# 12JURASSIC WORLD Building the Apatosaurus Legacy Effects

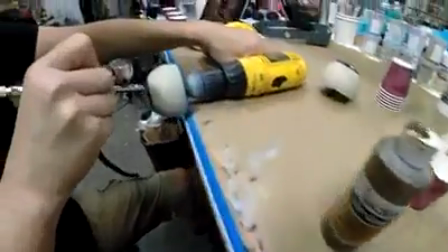And so I tried to give as much depth to it as I could, one little striation at a time.
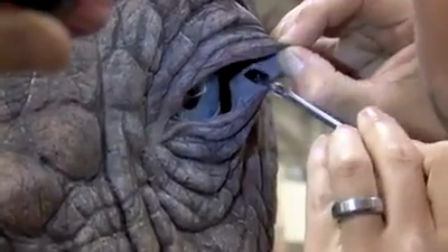I mean, it's big, it's a 3-inch diameter eyeball, and so when the camera's tight on it, I wanted to be able to see as much depth and detail as you could.
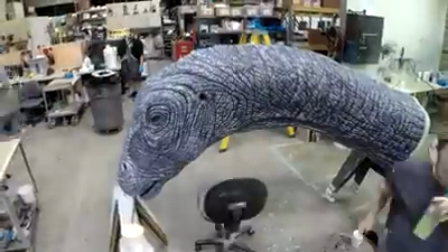When we paint foam latex, we paint with a rubber cement-based paint. So you can get some really realistic effects by all these different layers going on top of each other. We used a lot of rhinoceros and elephant reference because it was in that zone. It's a big, fleshy animal with wrinkles that are similar.
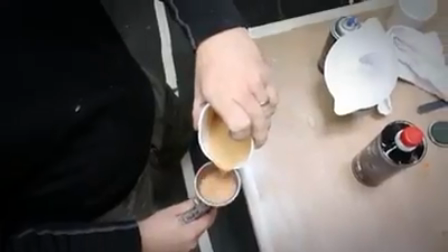We start mapping in big areas using automotive spray guns.
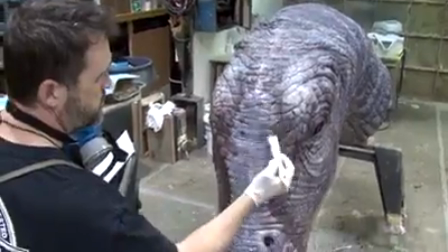Once we get into the fine detail work, we go to airbrushes, and those go away eventually, and it's into brushes, and then those get into fine brushes, and then it's little dots and little kind of cracks.
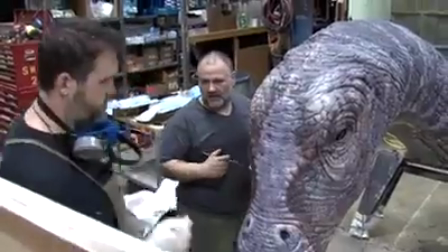The artists bounce and reflect off each other as the paint job happens. It keeps the talent pool alive and active.
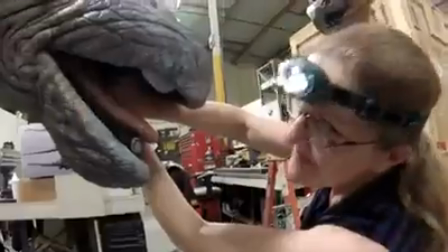That team, myself and the artists and the mechanics,
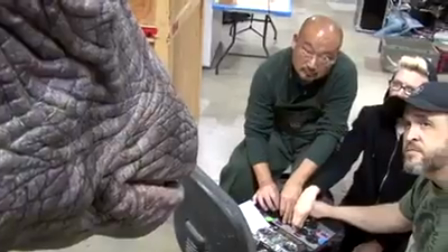come together and start rehearsing and practicing. and figuring out, what would this thing be doing?
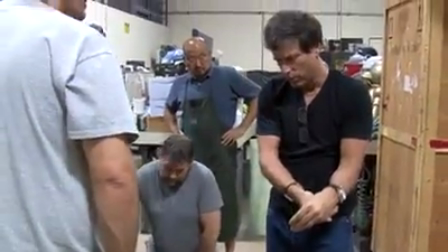Then it can just sit there. We always use the analogy, it's like a band playing. Everybody's playing a different instrument, but it all sounds like one piece of music.
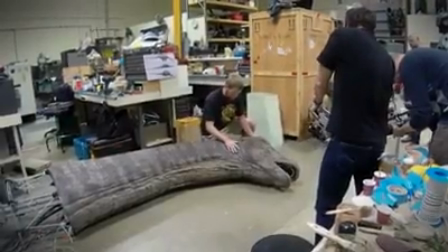That's essentially what we have to do as puppeteers. You have to have some thread that goes through everybody that keeps it all together.
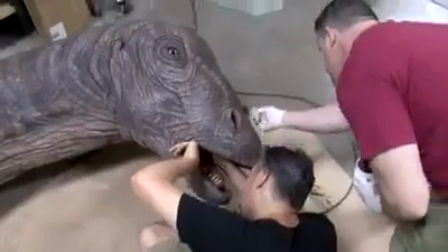We shot a rehearsal, which we shared with the producers and the director. And I think it became reassuring to them how emotional the scene could be.
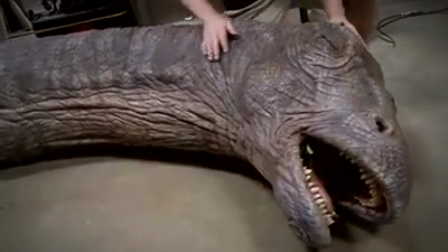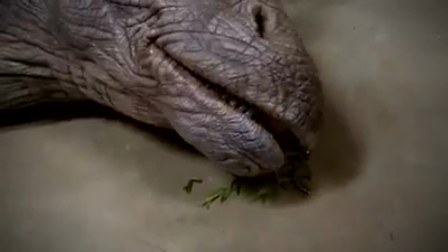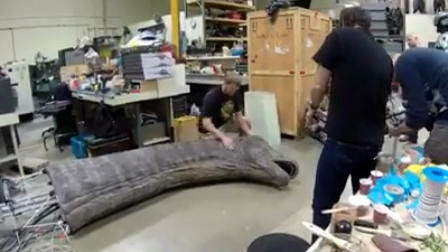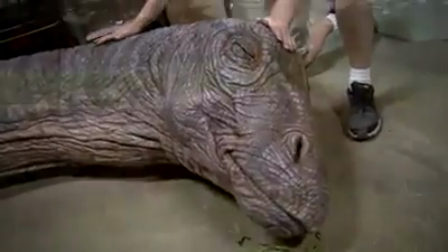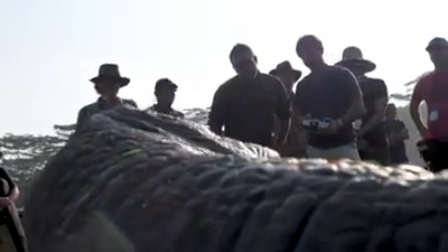We had to be able to react to any kind of emotion or any kind of thing the director asked for.
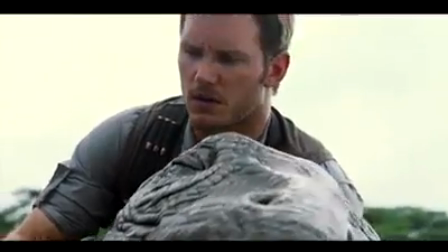We had 2 actors that were holding it. It was really nice to see they were excited to touch, see, feel.
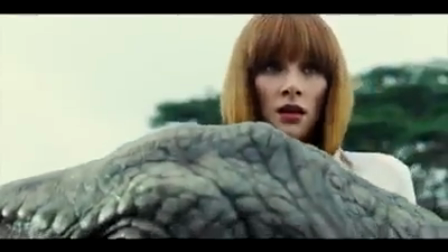Because, I mean, it would actually move their arms, move their bodies. There's some chemistry that happens, you know, between the actors in the piece.
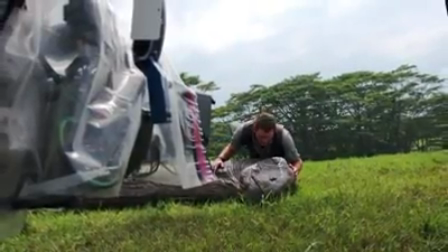It just starts to naturally gel.
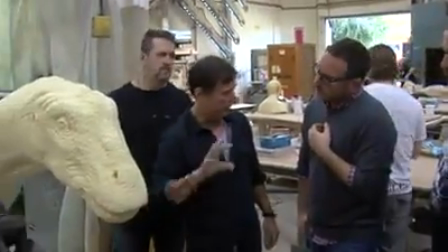I have to say, Colin Trevorrow, our director, really fought to have animatronic dinosaurs be part of this film.
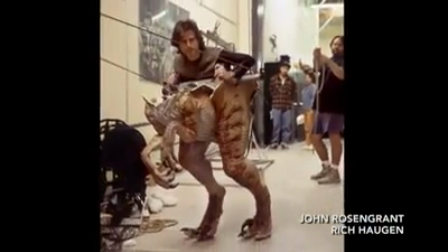It's a warm feeling I have for these movies. We have a long history with them.
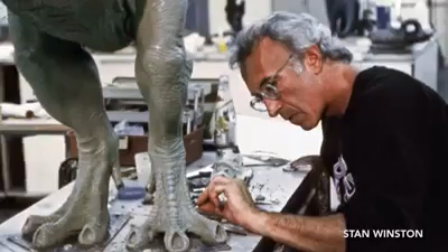From the Stan Winston studio.
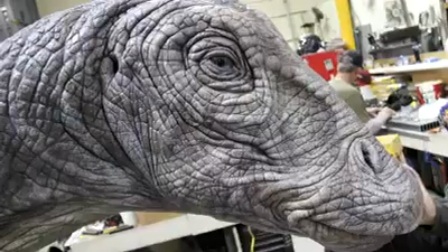And then we're carrying on all of that here at Legacy, and we have a fantastic team of artists, and to be involved again in the Jurassic movie is quite an honor.